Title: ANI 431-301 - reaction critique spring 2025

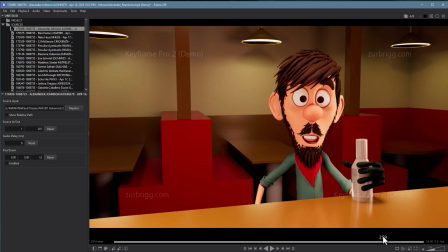[16:37]
It's also this weird thing where expression-wise, this is a very odd expression where we can see his jaw's open, but his teeth look like they're on the top of his mouth. Not sure what's happening there, but we're seeing like tongue and then his gums on the bottom teeth is what it looks like.
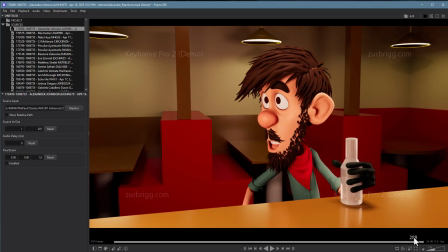[16:54]
So looks like the teeth didn't come along for the ride. It's really weird.
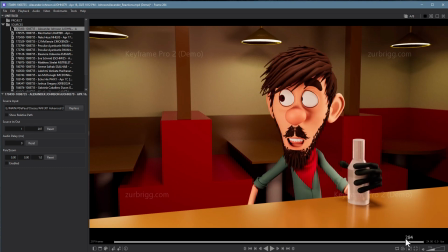[16:59]
That might be a rigging issue, but you have to make that look good. And then of course the expression just locks in there with the mouth and feels very dead there too. So again, overall good idea, but the execution is a bit stiff and a little sloppy. All right, May, you're next. Let's take a look at what we got.
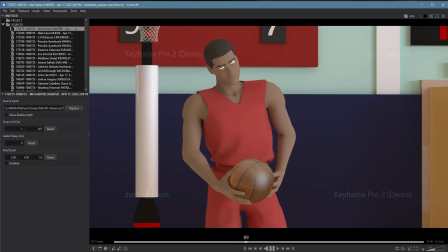[17:21] We're not doing this, gentlemen. We are not going to do this. We're not going to go bouncing off the walls for 10 minutes, because we're just going to end up right back here with the same problems.
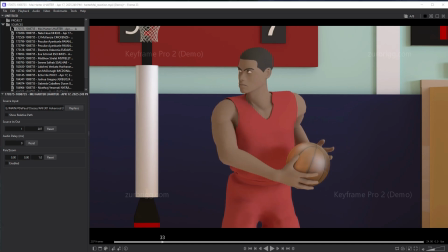[17:29] We're not doing this, gentlemen.
All right. So first off, I love that you use this character in this context. It's a great setup. That's also like the world's smallest net, it looks like, or the world's biggest pole. Anyway, doesn't matter. I love this. I think this is so smart.
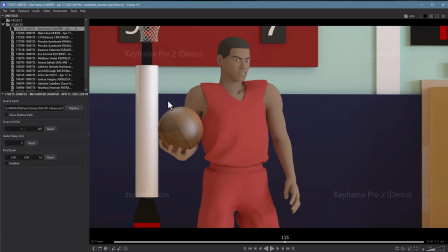[17:48]
You're the first person, I think, find a really good clip for this particular, a really good context for this audio clip, but it works perfectly. So kudos to you on that. There's a lot of good animation here. I love your ideas.
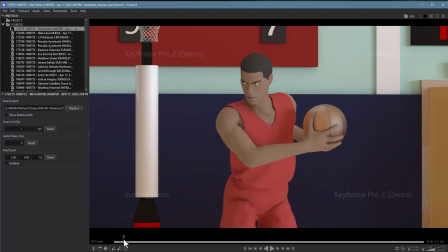[18:01]
You know, the fact that he's in the middle of play or practice and then has to release, you know, that moment.
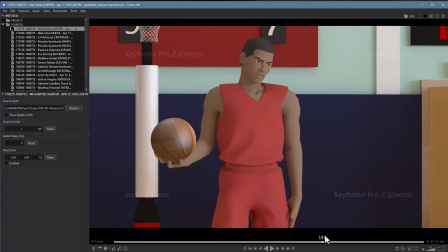[18:08]
That little gesture there is so great with the face. I love it. And then this sort of like insolent, like, oh man, coach, really?
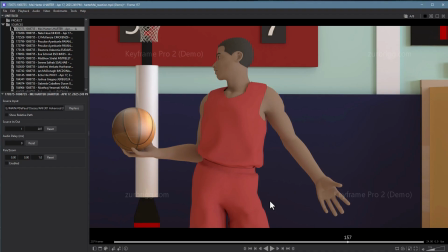[18:17]
Like, geez, guys, come on. Like, all those feelings are there and they work great.
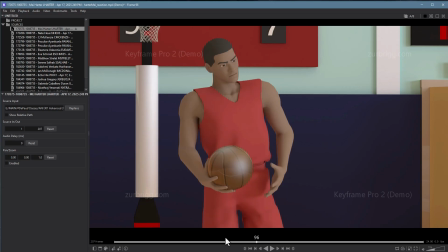[18:23]
I would say on a timing basis, I think your timing is great all the way through until this gesture.
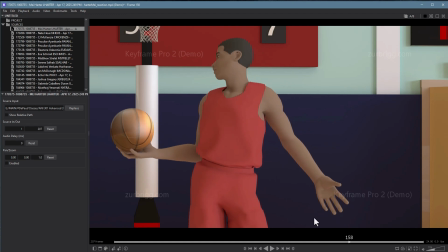[18:29] Get right back here with the...
This one, I think it's a little bit early.
Because we're just going to end up right back here with the same...
Because he hasn't really heard anything of what the coach is saying there. So either he's responding to the fact they're being yelled at all.
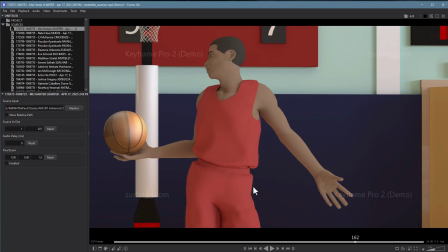[18:45]
Well, not either. That's kind of the only thing he'd be responding to at this point. So it makes more sense that he would be responding to more what the coach is saying. Like, come on, man. Like, you know, we're trying, whatever, you know. Just let us practice or whatever.
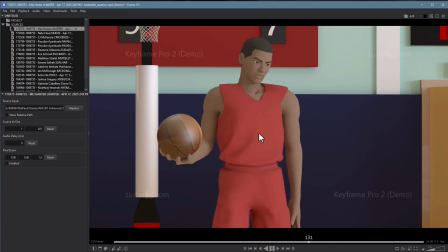[18:59]
But I think that gesture is... going to end up right back here with the same problems.
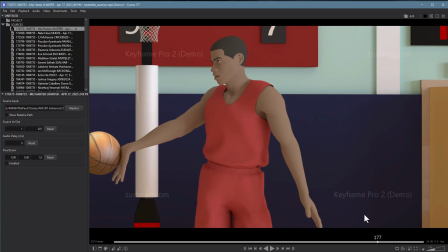[19:03]
You know, ideally, he'd be responding to that entire sentence, which would mean he couldn't really respond until somewhere around here.
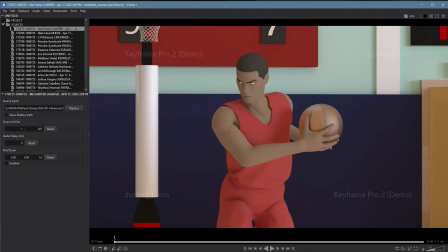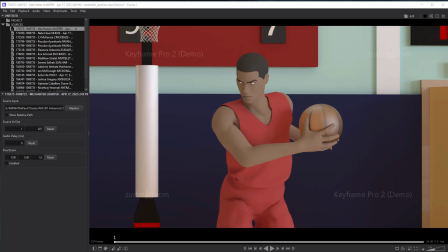[19:14]
There are some mechanical issues here, and there's some expression issues. The main one being the eye roll.
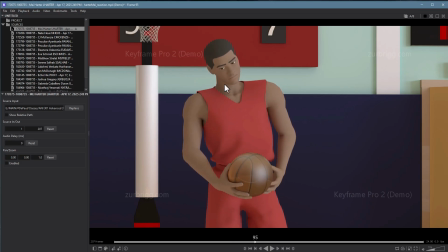[19:19] Off the walls for 10...
We don't actually roll our eyes like around in a full circle when we roll our eyes. Usually it's more of a flick up with the eyes and occasionally a roll to the sides. Often it just doesn't even have the roll at all, even though we call it an eye roll.
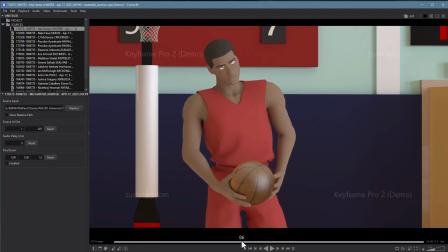[19:35]
So I'd recommend doing some reference for this and seeing what it looks like, because doing it like this starts to feel very cartoony and doesn't actually read correctly. I wouldn't say not even cartoony. It just doesn't really read the way you want to. We know what you're saying, but it doesn't actually just read that way.
10 minutes.
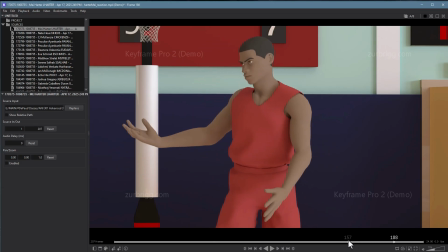[19:53] Because we're just going to end up right back here with the same problems. little clunky here at the end Problems. with the basketball.
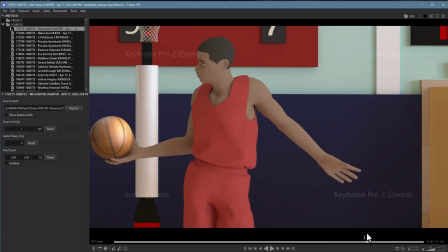[20:02]
So this gesture here, there's a little bit too much flexing on the fingers.
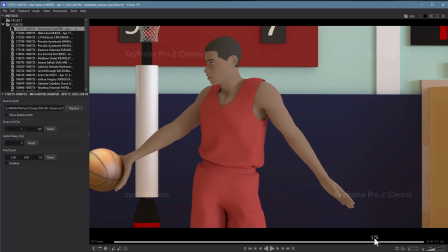[20:06]
So at this point, that ball's already dropping. His fingers are off of it. And yet it actually sticks to the palm all the way for him to be able to do that. This gesture here.
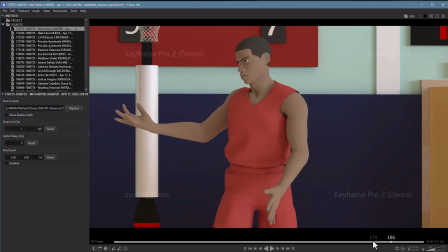[20:16]
I like this part. That one's cool. But the part leading up to it doesn't really make sense.
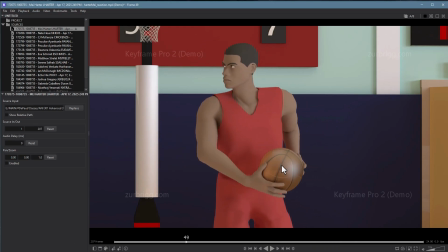[20:21]
All these parts in here, though.
We are not going to do this. We're not going to go bouncing off the wall.
Read well in terms of the this hand and the ball. The supporting hand, like this actually reads totally fine.
Doing this, gentlemen.
We are but then here you can see the hand isn't connected to the ball at all, and kind of destroys that illusion.